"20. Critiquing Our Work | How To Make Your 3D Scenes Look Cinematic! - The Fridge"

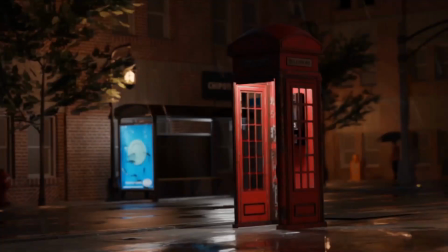Don't want to change it too much, but I do want to make some adjustments to it.
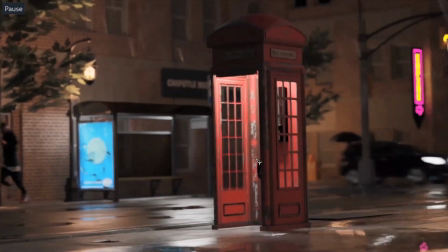I just can't really put my finger on it, on what's wrong.
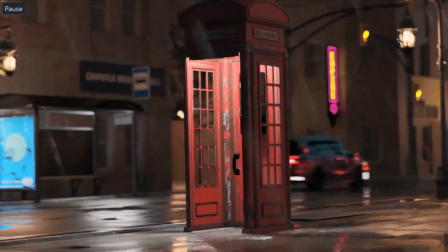We can see these light bulbs, these globes that Blender makes when you look at light objects through the glass, but it doesn't look so bad, I guess.
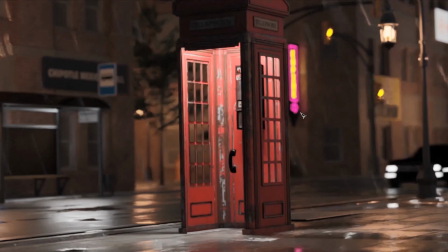And this pink color is kind of strong, and it doesn't really go with the whole theme of our
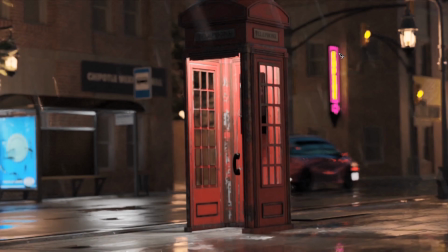setting. So I'd either change this to green, blue, red. I could change it to red. Let's change this to red instead.
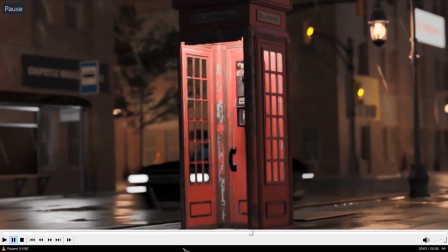Let's see, and we change the
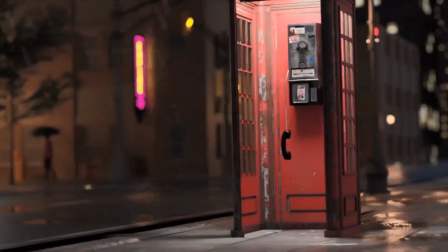so what's wrong with the camera angle right now?
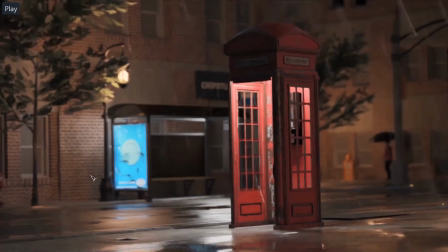This guy looks a bit off.
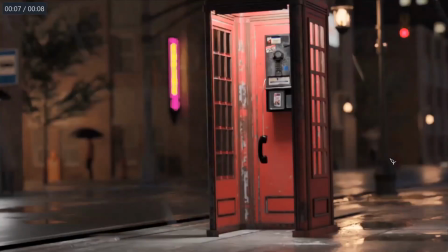I'm not sure if I should keep him, or maybe I should replace the umbrella lady back here with him and have him run.
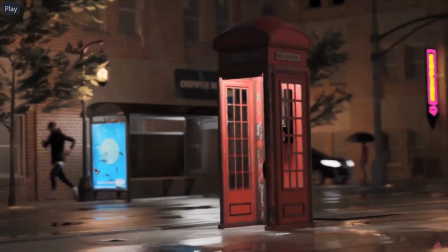Maybe I can swap them out, because he's kind of slow on that.
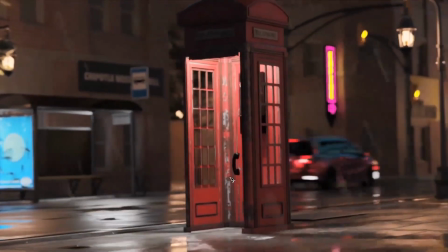I like that we have different speeds of the cars. Like this one's kind of slow and this one's kind of fast, just by a bit.
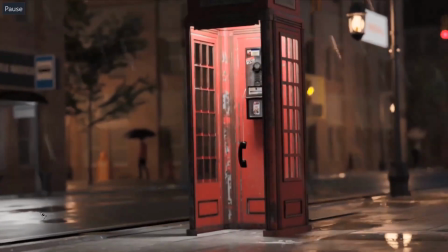Gives more realism, especially because that's more of a sporty car, and we can't really tell if we don't really need those volumetric lights and stuff.
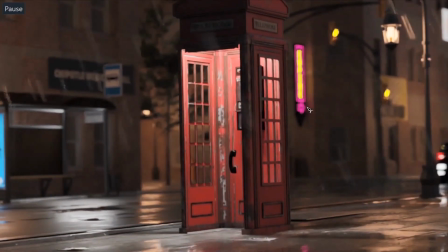I'd say it's the phone booth. Maybe it looks a bit too plain, or I'm not sure if it's the depth of field.
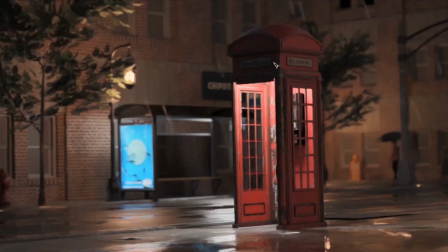Everything except this phone booth part, or even this looks good,
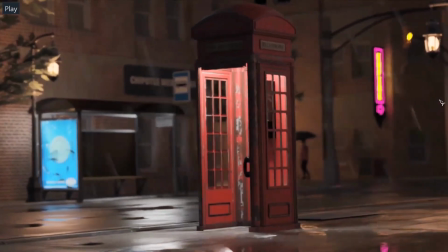except like this bottom half looks really realistic and good and convincing.
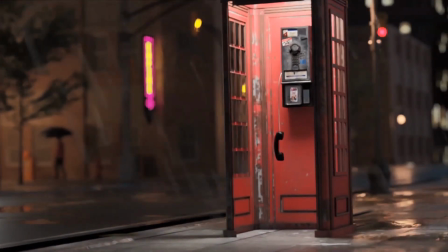Let's see if we can maybe edit this a bit.
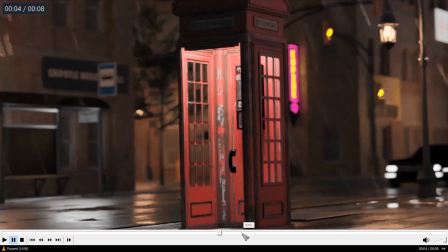Again, I think it's with this last like 8 seconds a scene, like last 4 seconds.
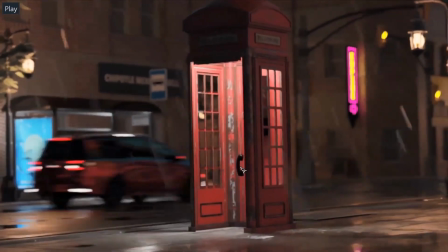It's like we can already see the telephone in full view at about 2 or 3 seconds.
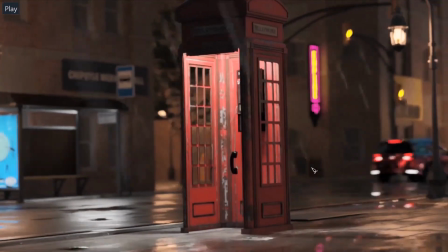In 3 seconds. So the next 5 seconds isn't really revealing anything.
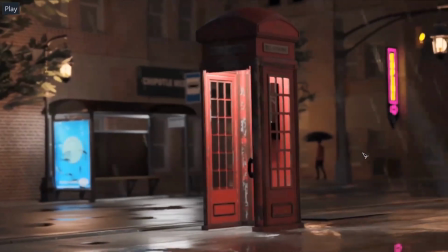It's just kind of a slow pan this way. And I'd say that maybe we should,
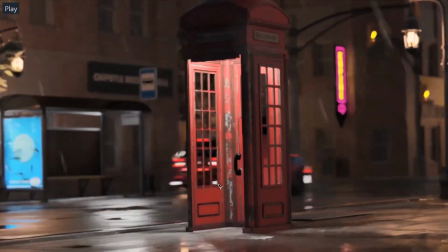instead of making it slide after like the 4 second mark, we should have it zoom in,
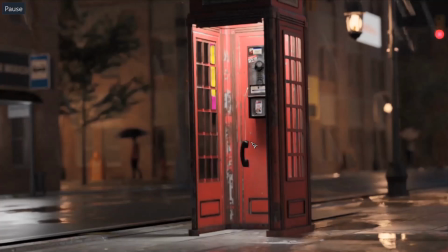keeping this in the middle, and zoom in to the telephone maybe.
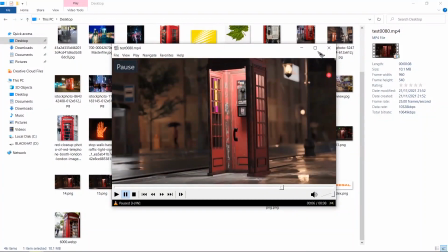Let's see what we can do. Let's go back into Blender and have a look.
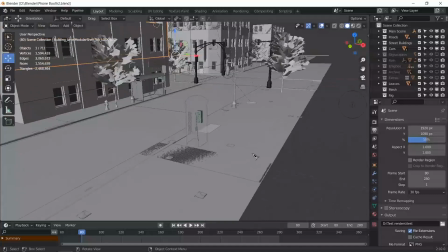Okay, so we're back in Blender and we need to make some changes.
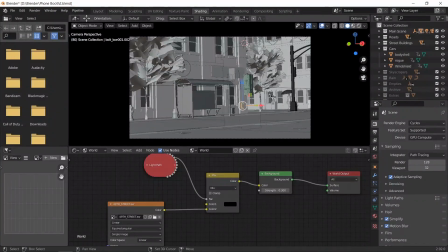First of all, let me go ahead and change the, it's going to take a while to
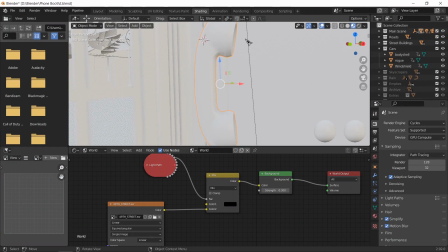And you need to change the settings or the materials on the telephone. Maybe make it rusty, maybe make it grayish, I'd say. I could make it yellow actually. Nah, black is good. Black seems mysterious.
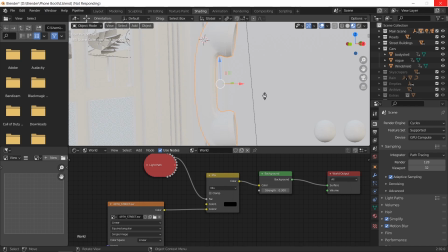And the other thing we're going to be looking at is changing the intensity, I'd say, because I don't want to make any more test renders, to be honest.
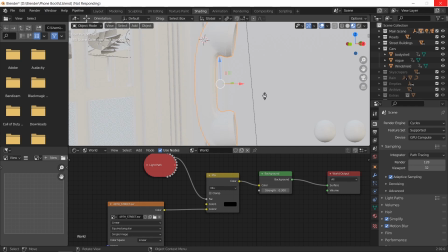Although it's fine, we could, but we're pretty much done. I mean, it looks pretty good, and we should be moving on to post-production now. There's just something that's off that we need to fix first.